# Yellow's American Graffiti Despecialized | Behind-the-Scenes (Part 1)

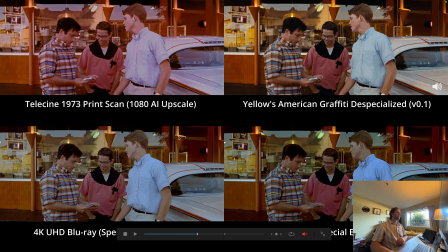744s
If we look at this comparison video I made, we've got the telecine scan, my current version, and then the 4K and Blu-ray official releases. You'll see that the color-wise, majorly,
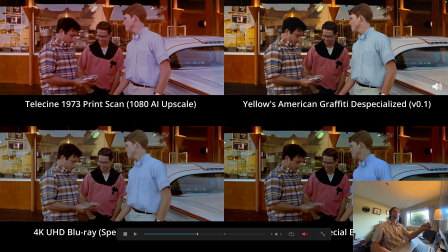762s
mine obviously looks fairly similar to the official releases, and that's for obvious reasons. I'm using it as the base, and as you saw, I haven't made that many color changes. The main difference would be in these yellows. You'll see mine are far more saturated.
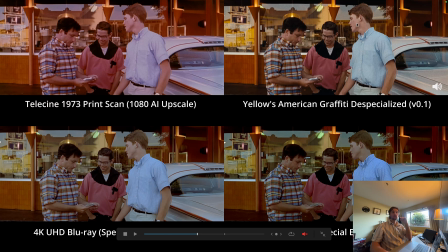780s
The picture's lighter in general. Skin tones are a bit more inviting, shall we say, than this dull green hue that everything has. And the telecine, obviously, like I said, not a color reference source because it's just faded to magenta.
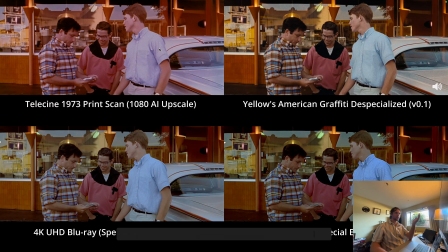798s
I feel even with minimal adjustments, my current version looks far better than any of these other sources. Again, like American Graffiti is described as that the color palette's a jukebox, right?
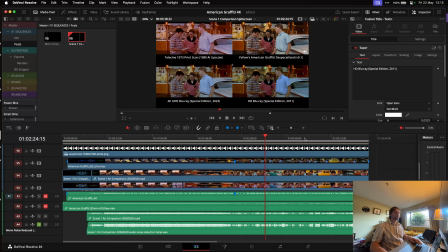813s
It's this rainbow. That doesn't mean oversaturating everything, of course not, but it feels more alive, I'd say, than these ones.
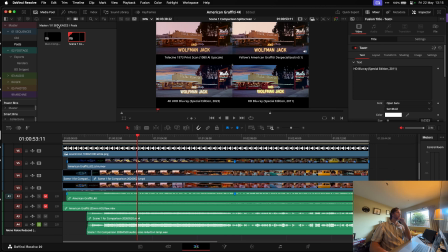823s
But enough about that. I do want to show you specifically this scene.
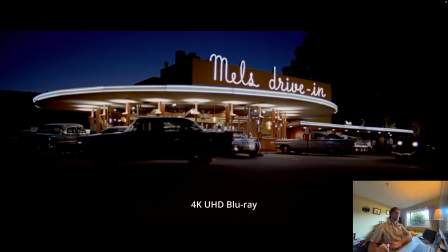827s
So this is the telecine. That's the 4K. Again, it's been stabilized, obviously. Over sharpened a lot.
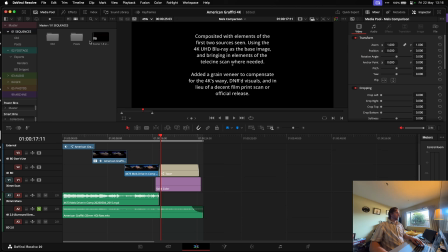840s
And then there's my current version. And so that's just the one shot, right? If we go to the timeline,
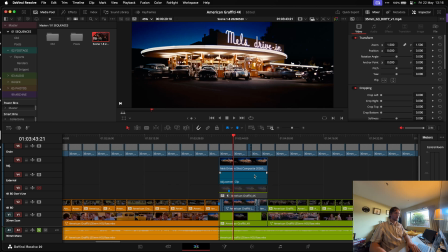851s
we can see it was it took a while to really get that comp to look decent.
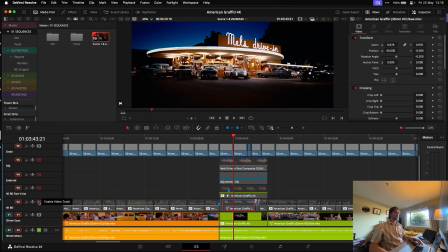859s
So it's made up of several different elements. So right away on the 4K, you can see pretty big issue, right?
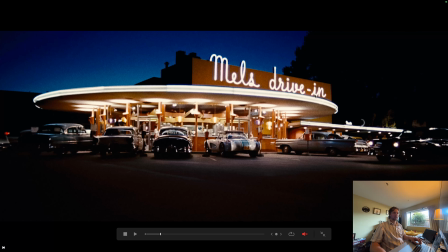867s
Which is that the yellow part of the sign up here has been masked. And it's a terrible mask.
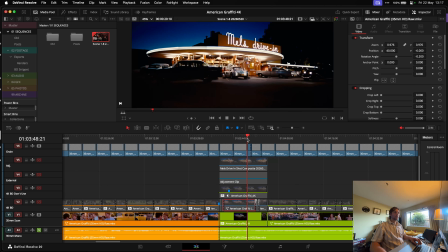875s
And that creates an issue down the line when this car drives by.
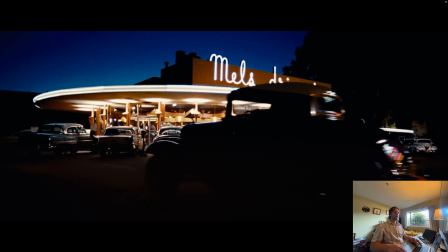879s
And again, a lot of you will know this, where they didn't mask the car out. So the car just goes straight over this mask.
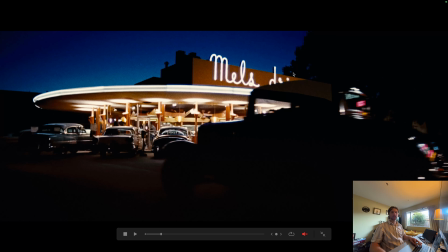891s
I mean, talk about an absolutely lazy release. It's sad to see. It's really sad to see.
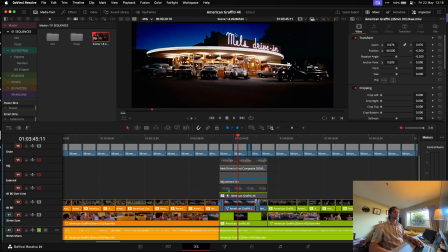901s
So bringing back the scan for this top part gets rid of that issue.
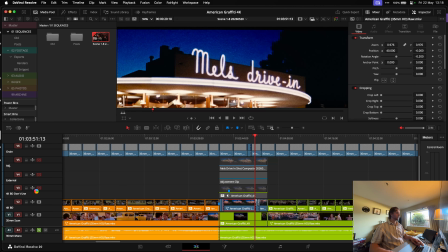907s
And we have to stabilize it quite a lot. Still not perfect, it could use some work, but it does the trick.
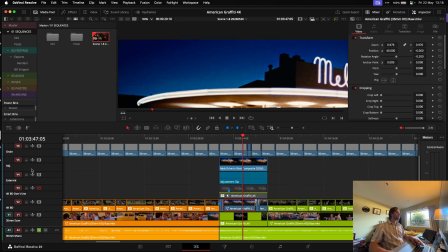914s
And then here, I brought back the sky from the 4K.
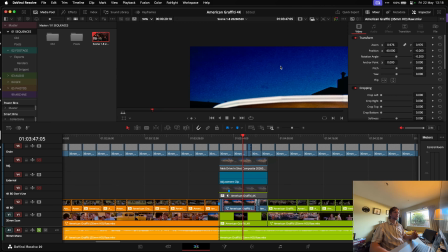922s
So you'll see, this is the sky on the scan. Again, it's kind of been over sharpened, and it's quite grainy, so the grain's been over sharpened, so it looks rather unnatural. So I thought bringing back the sky from the 4K was a cleaner option, and then of course I've got my
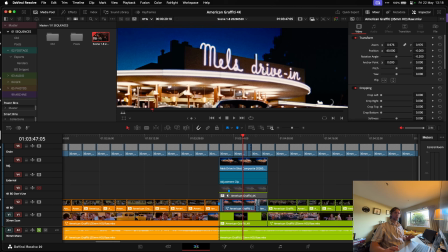939s
layer of grain on top of everything, which just makes everything cohesive, brings the grain back to the image.
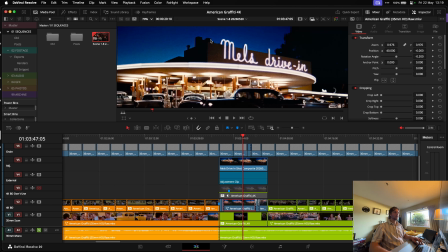945s
Everything in the image is the 4K, with just this sign being from the scan.
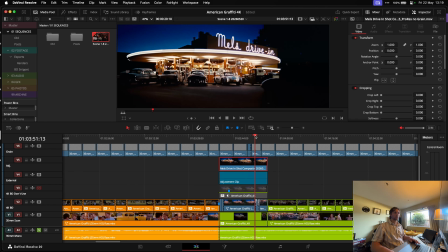953s
But of course, I ran into the same issue where I needed to do my own mask of the car, right?
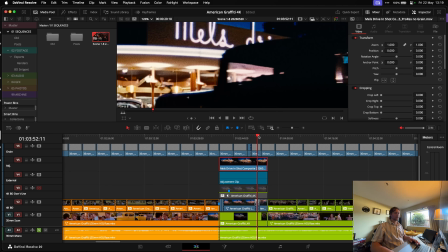963s
So it's not perfect.
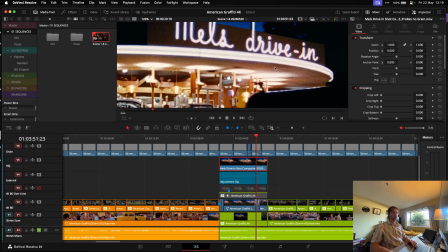965s
You'll notice this section will start to get a bit more pink as we go through, and it kind of fades off.
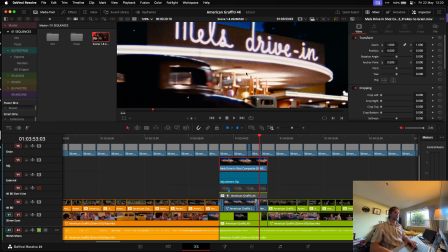973s
So I do need to work on that a bit more.
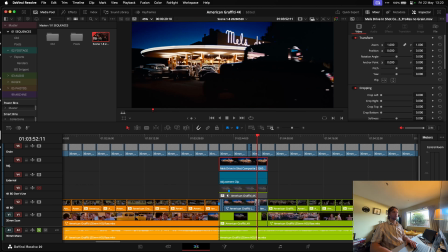978s
But that's because I was masking the roof of the car from the scan, whereas the rest of the car's from the 4K. Still needs a bit more work, but one of my favourite shots in the film, and so it deserves to look good again.